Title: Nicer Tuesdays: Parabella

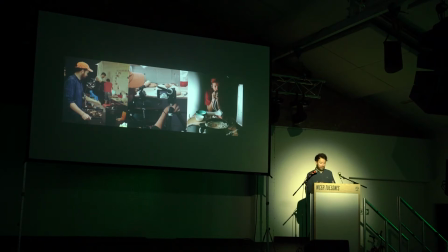(8:13)
So we were figuring out things on set as well, so all these, like,
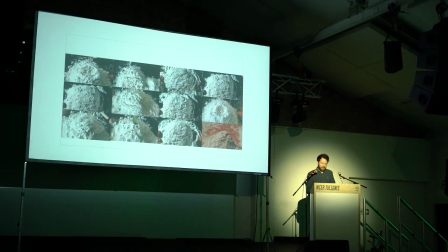(8:18)
great, great fun testing things, which is, like, part of the joy of stop motion animation and doing things for real, is that every shot in this was a little challenge. Again, things we'd sort of just put in the animatic because it was, like,
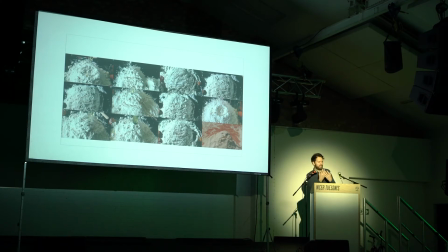(8:32)
a nice idea that symbolized two things coming together and being a bit more positive at the end of it, were actually really frustratingly hard to do.
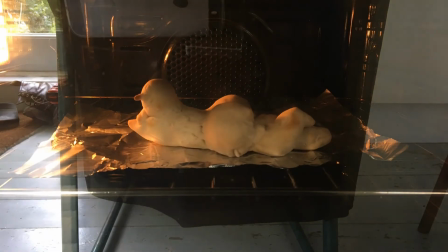(8:40)
So, and this is one of the early tests of, like, the buttocks rising.
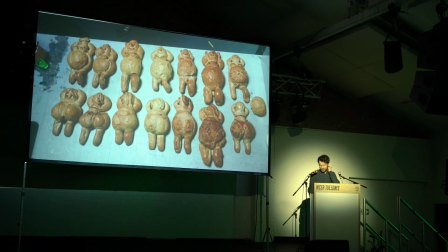(8:45)
It didn't really work. So we ended up doing, like, hundreds. Hundreds of these things, and we found that interesting little fact that if you put different degrees of yeast spread out throughout the thing, the buttocks rise in this, like, really sort of beautiful way that staggers off.
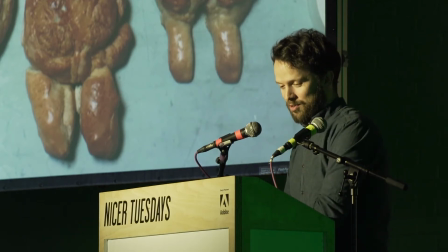(9:03)
But there were a lot of poor baked people that fell by the wayside.
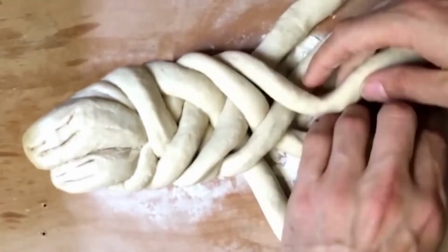(9:12)
This is the test reel. So this is basically it, minus.
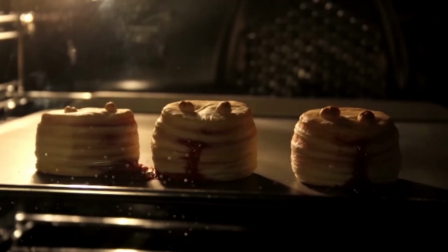(9:17)
Oh, you don't need to hear the song again. Minus the good stuff.
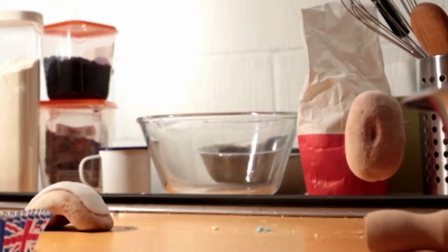(9:24)
So yeah, oh, this had to go, that shot had to go by the standards division of Channel 4 because it was too pornographic,
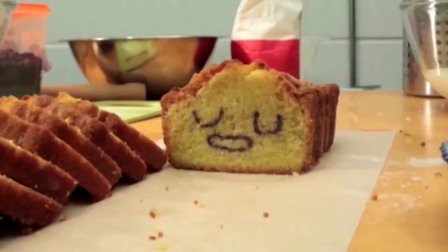(9:32)
which is fair, but it made it through.
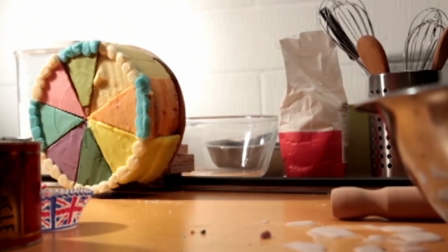(9:40)
It's really sweet. So everything was a little challenge.
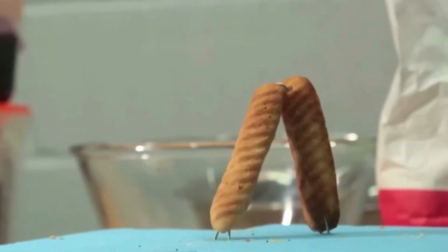(9:45)
Each shot was just like another task, another, like, problem, a big myriad of problems.
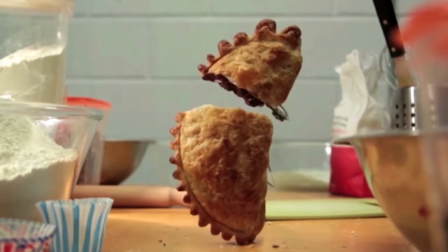(9:53)
Is there a good one coming up?
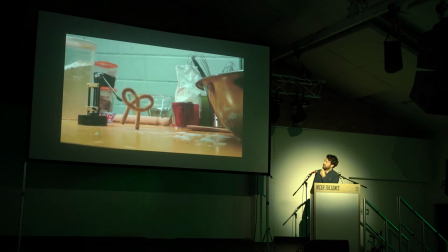(9:59)
Which just took a lot of figuring out.
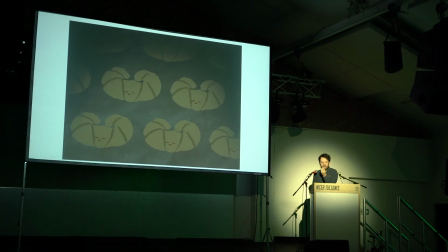(10:01)
So one of the worst problems, and one of the ideas that we felt like symbolized this thing so well, were the croissants holding hands.
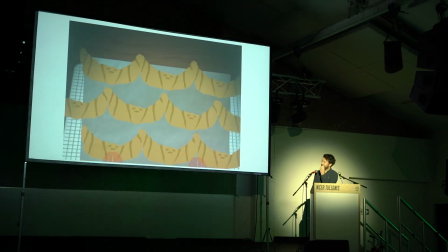(10:09)
And we're just like, yes, like that is it. Like that was the first one we got, and we're like, that's what we're trying to do.
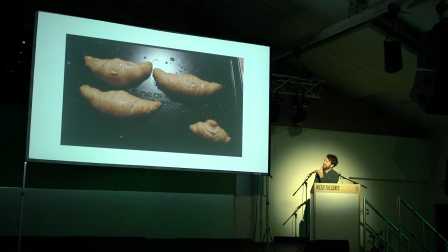(10:15)
But it turns out getting croissants to touch hands is really hard.
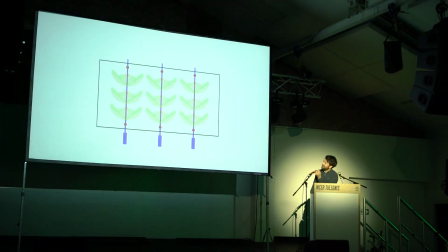(10:20)
So what we ended up doing was building this like incredibly complex rig where we'd wired all the, nah, that's a lie.
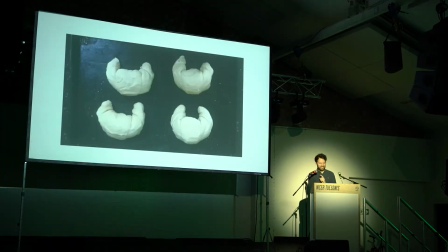(10:27)
I actually just did that just for tonight. We didn't do that. It turns out if you turn croissants upside down, they do it naturally.
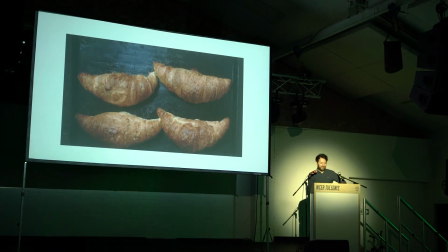(10:36)
So they're meant to do that. And so, but that took us probably thousands of pounds worth of experimenting to figure that out.
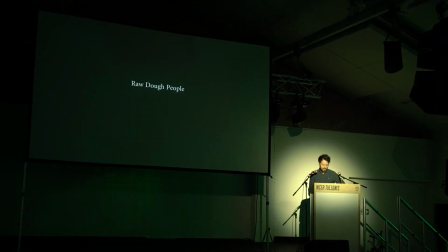(10:45)
Again, wonderful dough experiments. This is my sort of my favorite test reel.
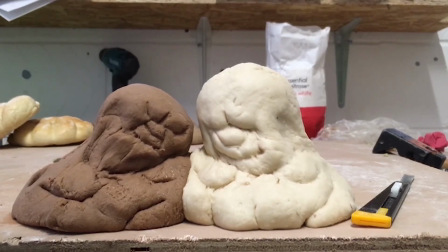(10:52)
The preferred test obviously didn't make it in.
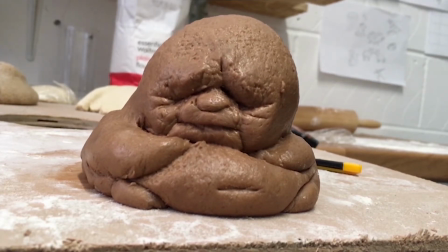(10:57)
This is sort of what was in the animatic. And it looked, it's a nice idea, but in reality it's rubbish. So we just sort of played around with all these great fun tests.
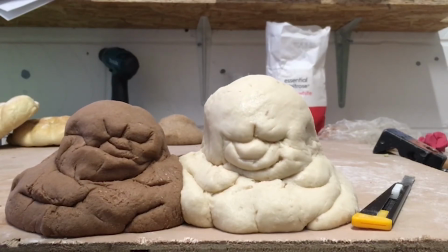(11:14)
I kind of wish the film was just this, to be honest. I feel like we wouldn't have got trolled so hard
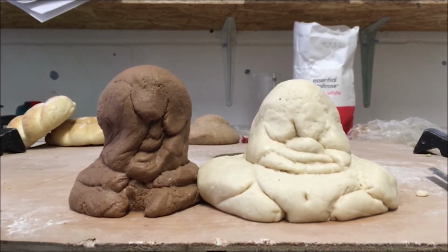(11:25)
if it was just that. Let it play out.
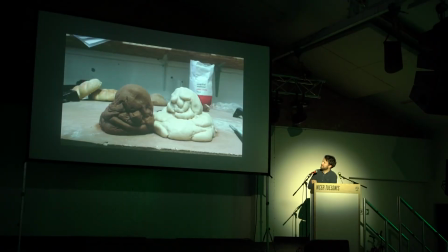(11:32)
It's a really nice one at the end. Yeah.
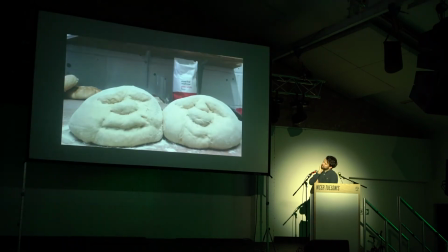(11:37)
Oh yeah. So what we ended up doing is basically a mixture between the two.
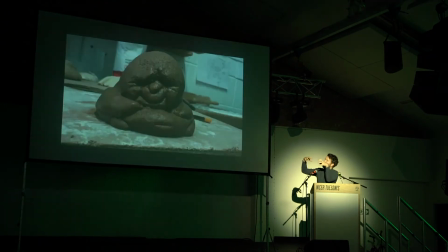(11:42)
These two rising, kind of old lady things.
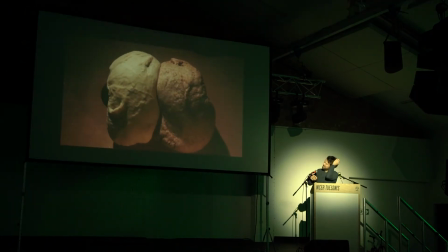(11:48)
We weren't allowed to do that, which is a shame. So again, now I want to vomit. So Drew Fence, well, that's exactly what we wanted to do too.